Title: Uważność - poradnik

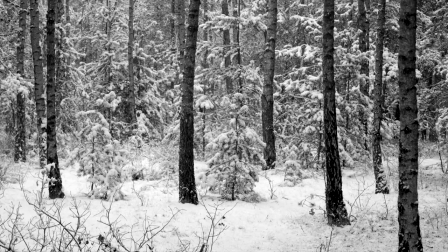I ona jest centrum kadru. Więc tutaj znów każdy element ma swoje znaczenie, swoje miejsce. Takie kadry uczą uważności. Wystarczy, że przyjdziemy do takiego lasu, wystarczy stanąć i przyglądać się.
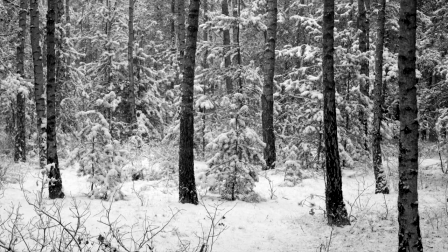Bo jeśli las jest duży, to jednak wycinek tego lasu może nas nauczyć właśnie takiego zatrzymania się, patrzenia, obserwacji i kreowania w jakimś sensie tego obrazu.
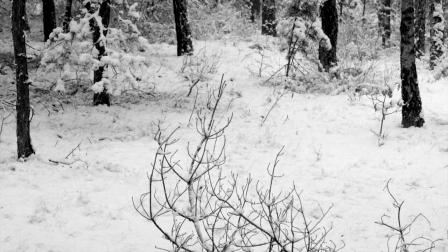Na tym ujęciu, znów nie przez przypadek, na pierwszym planie mamy dużą gałąź, która jest wyostrzona, na niej jest ostrość. Natomiast w tle kolejny raz widzimy brzozy poukładane przeze mnie,
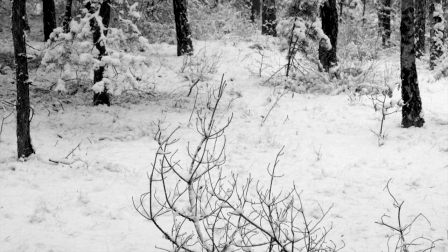skomponowane tak, żeby jedna po lewej zamykała kadr i tu kilka w kupie zamykało kadr po prawej. No i przez centrum, jak widzicie, wyrasta nam gałązka, która gdzieś tam w kształcie literki S, chciałoby się powiedzieć, układa się.
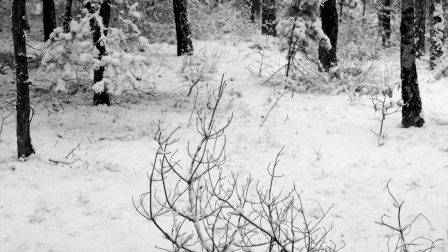I ta gałąź tam w środek kadru ucieka. Więc na pierwszym planie patrzymy z gałąź, a z tyłu nam zamyka całość kompozycji. Trochę tak w kształcie V odwróconego. Właśnie zamykają te brzozy i ta gałąź wpływa tak między nie.
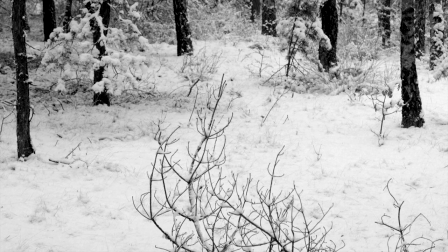I znów padający śnieg tutaj ma duże znaczenie.